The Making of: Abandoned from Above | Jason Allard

Hi everyone, I'm Jason Allard. I'm a filmmaker, documentarian, and urban explorer. Lately I've been working on a web series that I call Abandoned from Above. It's where I take my drone and I fly it over interesting, historic,
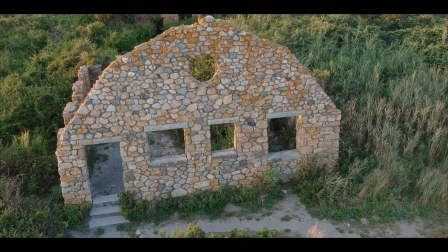abandoned locations throughout New England, sometimes beyond, and tell their stories. So what I wanted to do is give you a little bit behind the scenes, what goes into finding these places, filming the places, and editing the final videos that I end up uploading. I have a lot of fun making these videos, so if you want to see how they're made, you're in the right place. If you just want to watch the final videos, you can just skip right by this video and go check out the entire series on my channel right now. Let's just go, let's just jump, let's get into it. The first part of the video, the most important part, is actually finding an abandoned location that can be used.
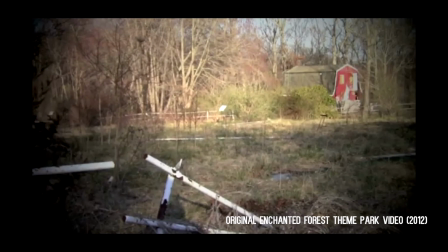I've been urban exploring for about 6 years now, so I kind of have a running list, places in the back of my mind that I'd like to visit.
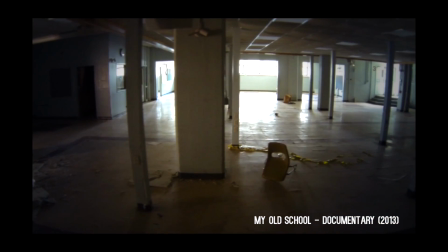Most of the places I've found by going on different urban exploration forums, just seeing images posted online, and then a lot of times it's just driving by a location and thinking I should probably check that out when I get home,
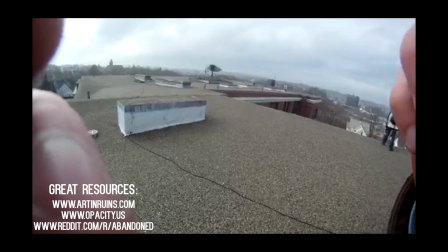do some research and see if it's worth going to. They can't just be any random abandoned place.
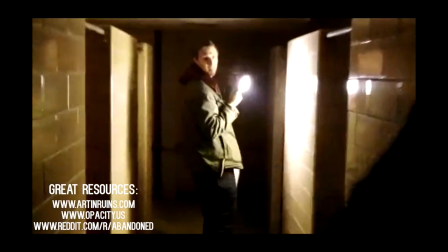There has to be some history to it, some nostalgia tied to it, because I know that there are more stories to tell and I want people to connect with the videos. But to be able to do that is part of the process. Tracking down and finding these abandoned locations is half the fun, and then the real fun shows up when I actually get there, scout it, and start filming. So let's... For these videos I use a DJI Spark drone.
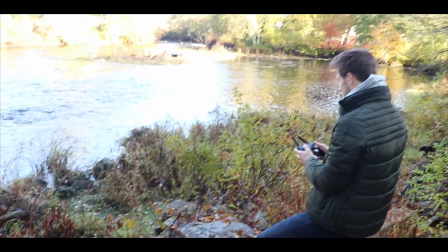The Spark is nice because it's very small, it's easy to set up, and it still has extremely high video quality. It's easy to maneuver around. So you can see it's pretty tiny.
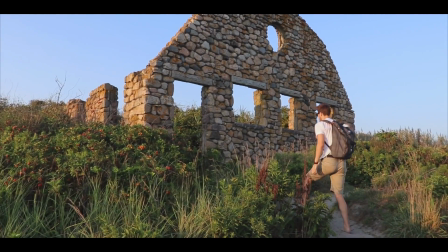When I get to the location, I always bring someone with me so that I can have some backup, so that they can keep an eye on the drone, and so that they make sure I don't walk into anything or fall into anything while I'm filming.
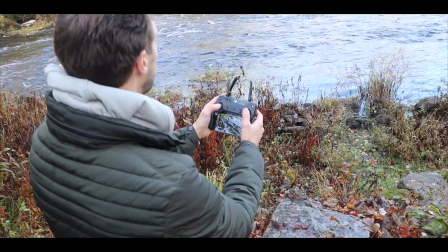It's very important. So I try to find a good spot to launch from where I have a good vantage point, and I make sure that I am not on camera.
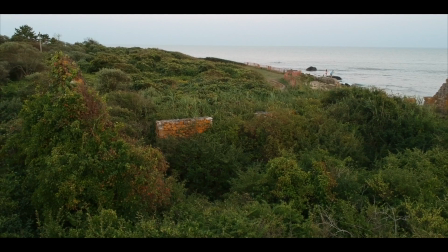That's one of the biggest things. I don't want to be in any of my own videos. I want it to be abandoned and empty so that the feeling that I get when I'm there is conveyed through the video.
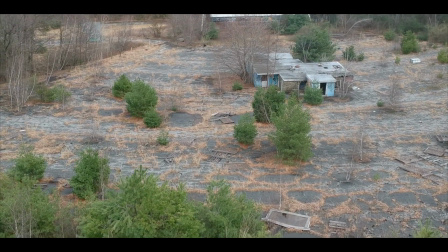I always try to get 3 to 5 takes per shot. A lot of these places are an hour plus away.
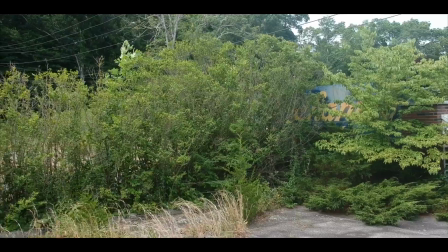I don't want to have to drive back to get one shot just because there was a small little jitter. It's better to have way too much footage than not enough. I have a list of shots in my head that I know would look really good. It's kind of standard shots at this point whenever I go out and fly.
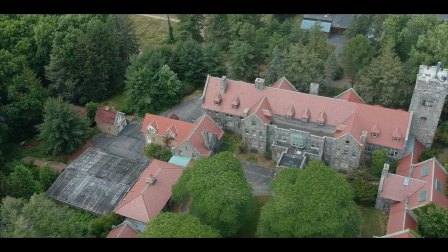When I'm flying up in the air, going backwards, panning down, a lot of times that's what I end the video on because it gives that pulled back perspective.
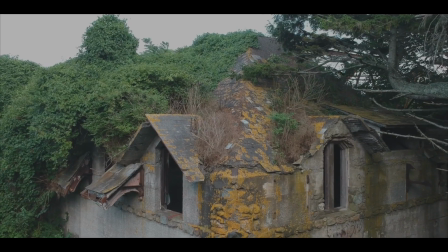It really shows the scope of these places. Another one I like to do is it's kind of like a 180 tracking shot.
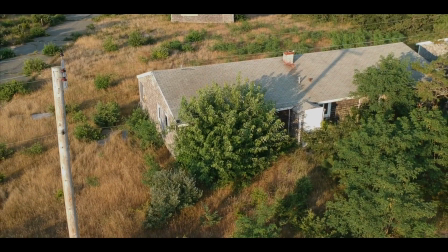Sometimes I'll just get the one that's going straight up and panning down. They're very standard shots. I know the ones that I have to get while I'm filming, but in the end, you know,
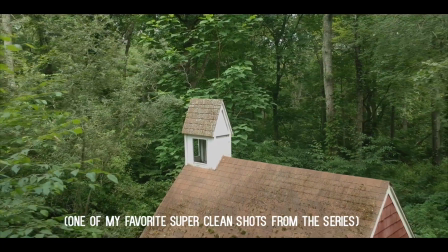it makes it a lot easier when I have to do post-production and do all the editing on the videos if I have plenty of clips to choose from. Final step of this process is post-production. For editing, I use my Mac.
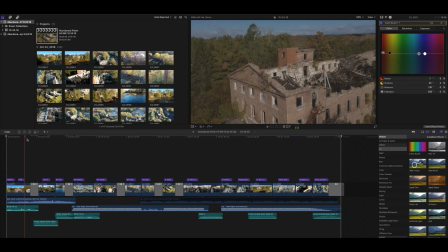I use Final Cut Pro 10.
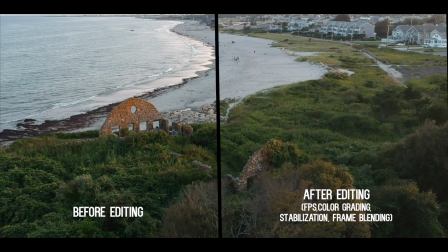I usually film these videos in 30 frames per second and then compress it down to 24 frames, and that's how you get those really smooth shots, because it kind of does the frame blending,
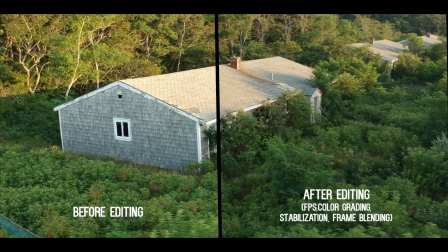so it converts 30 to 24, so you can imagine, you know, a little bit more buffer area to get those smooth shots.
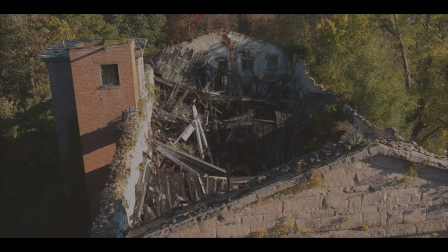I also like to color correct and bring down the saturation so it kind of has a little bit of a washed out look,
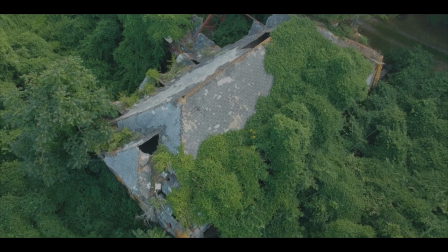a little bit more of a film look, and I think that looks really clean. I then add the little fun facts on the bottom after doing all my research.